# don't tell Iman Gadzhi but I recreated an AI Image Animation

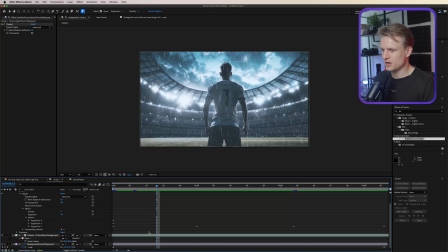496s
As you can see, now we can see our keyframes. These are the keyframes that we set. Now, an easier way to get to this, you can also just click on the layer, press U to see the keyframes. And then what we can do is just select all of these keyframes by just clicking on the position here and hitting F9 on your keyboard,
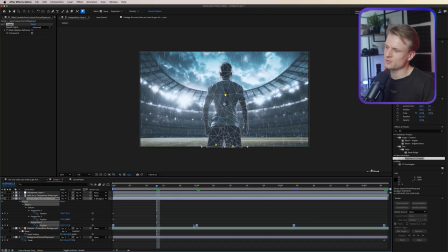514s
or right clicking keyframe assistant, easy ease. And this will make it just a bit more smooth and just a bit more organic and natural, almost like he's really alive, right? And this will already add enough movement in my opinion. So that's cool.
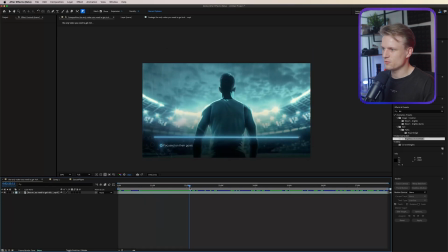528s
Now let's go to the next part, and that's basically this line animation and of course also this really cool gear animation and this text animation.
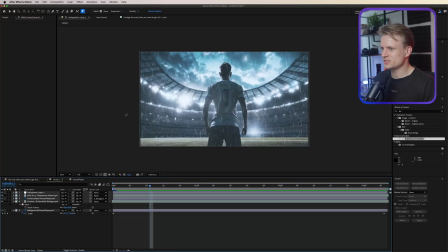536s
So first things first, I basically want a like dark overlay at the bottom. And in my opinion, the easiest way to do this is to just go to layer, new solid, just creating a black solid.
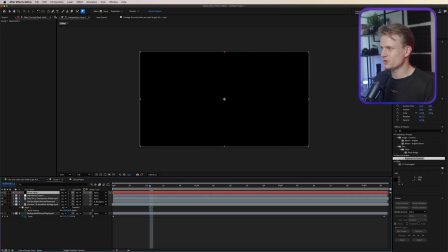547s
So changing the color of this, press OK. Then go to your shape tool here. Mine was set on star. So click on this and then hold your mouse down. I'm gonna set it to the rectangle tool.
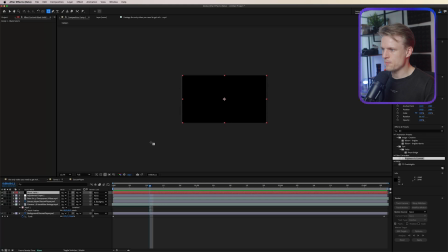557s
And then just draw basically a mask at the bottom, something like this.
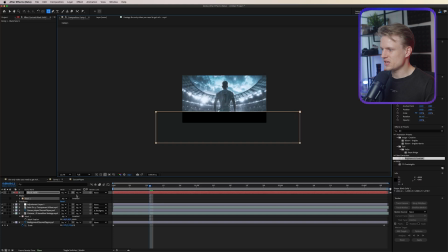561s
Make sure it's white on all sides, and then press F for feather, and then just feather this to 500.
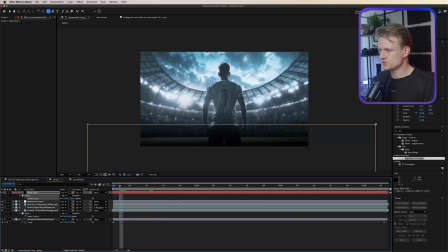567s
Maybe even 1000, let's see. Yeah, that's perfect. So as you can see, it's a really subtle gradient, exactly what we want. Now, of course, we can fade this in by pressing T and setting a keyframe, and then just dragging this out, and let's set this to 0.
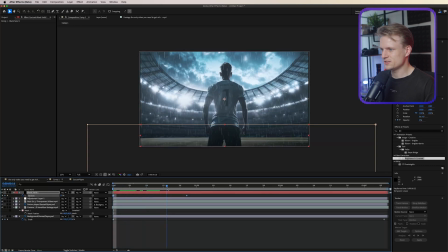583s
And this will make sure that it will basically fade in softly, as you can see. It's really nice.
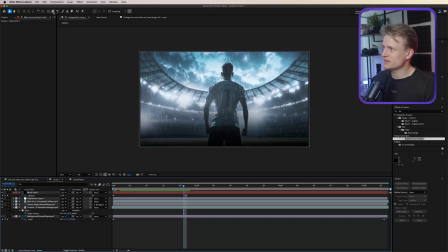587s
Now let's add that cool glowing line. I'm just going to create it by using the pen tool. So click on the pen tool, make sure the fill is set to none, press OK. Click on the stroke and set that to the solid color, OK. And change the stroke just to a color that you like.
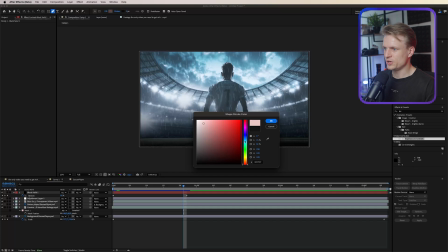603s
I'm going to set it to light bluish, something like this, press OK.
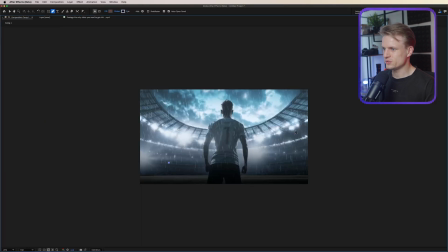608s
And now just click on the left, set a point, then hold shift and click on the right.
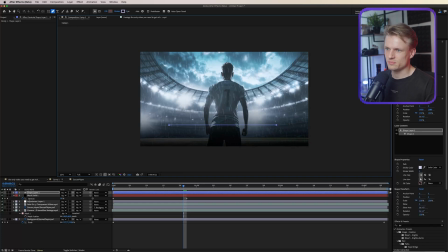613s
And then we have a straight line. Now I do want to align this, so I'm just going to click on the align tool and align it in the center. And it was actually quite centered already. I'm going to increase the stroke to maybe 8 pixels. That's cool. Now you want to add a glow to this, ideally a deep glow, but you can also use the normal glow.
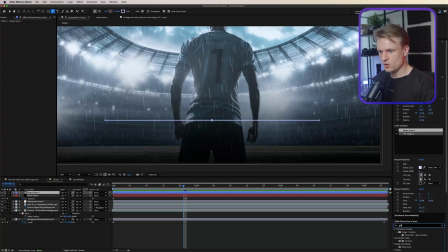632s
If you just go to the effects and presets and you add the normal glow to this, just increase the radius to something like 43%. Now change the glow colors to A and B colors,
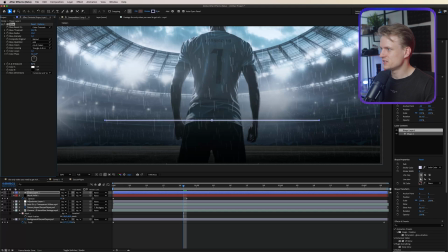645s
then set the A and B midpoint to 100% and change the color to a blue color, something like this. Okay, and then I'm also gonna increase the glow intensity. First by a lot, so we can see what's happening here.
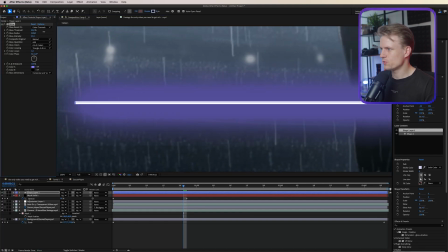660s
You can see when we zoom in, it's quite harsh. So I'm just gonna increase the radius a bit, decreasing the glow intensity.
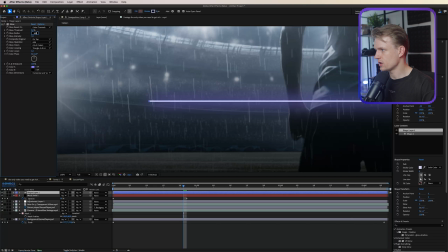669s
That's already really nice. So glow radius around 100, glow intensity on like 7%. I'm also gonna add a Gaussian blur to this. So go to the effects presets, just add a Gaussian blur.
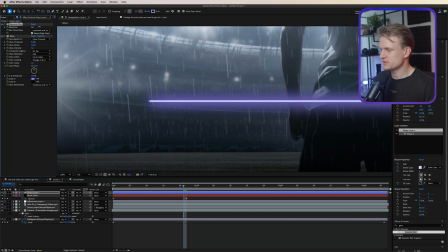681s
Let's move this on top of it, just increase this by a bit. And this will also increase the glow, so we might have to decrease it a bit.
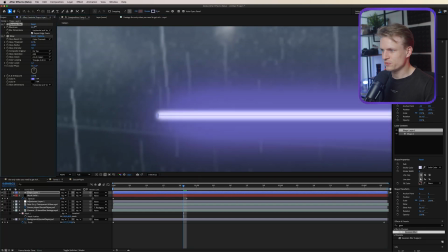690s
But it will basically make this line a bit more soft. It's quite a cool effect, as you can see. Don't overdo this, maybe set this to like 8.
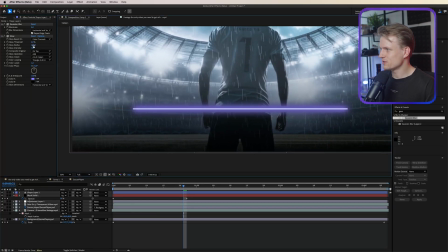697s
And there we go, we have a really cool line. Maybe I'm gonna even go and set the glow intensity to like 5. So it's a bit less harsh. That's really nice. Also, I changed the composite original on top instead of behind.
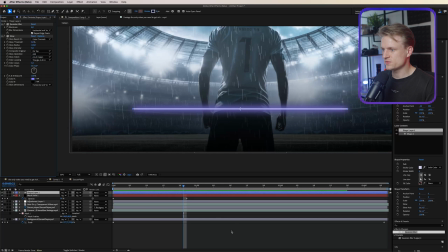710s
I also think that works a bit better. Just play around with this. Again, deep glow is a bit easier because you can just like dial in these settings. But since it's a paid, but this works too. So now we're gonna animate it.
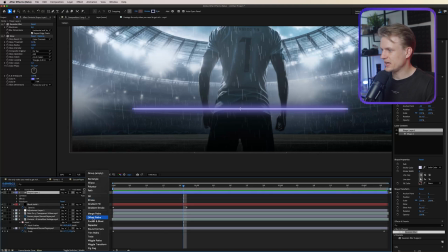723s
I'm just gonna open it and I'm gonna add a trim paths. Open the trim paths.
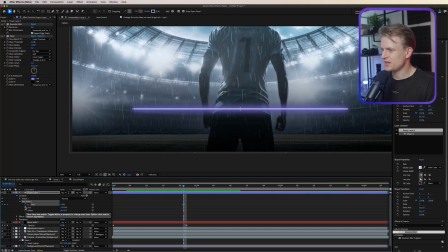727s
And I'm gonna set a keyframe for the start and end. And let's move this out to the right. And then I'm just gonna type in 50% and 50%. And this will make sure that it will basically animate from the center, as you can see.
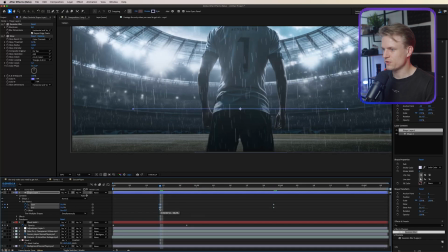740s
Now let's move these keyframes, select them all.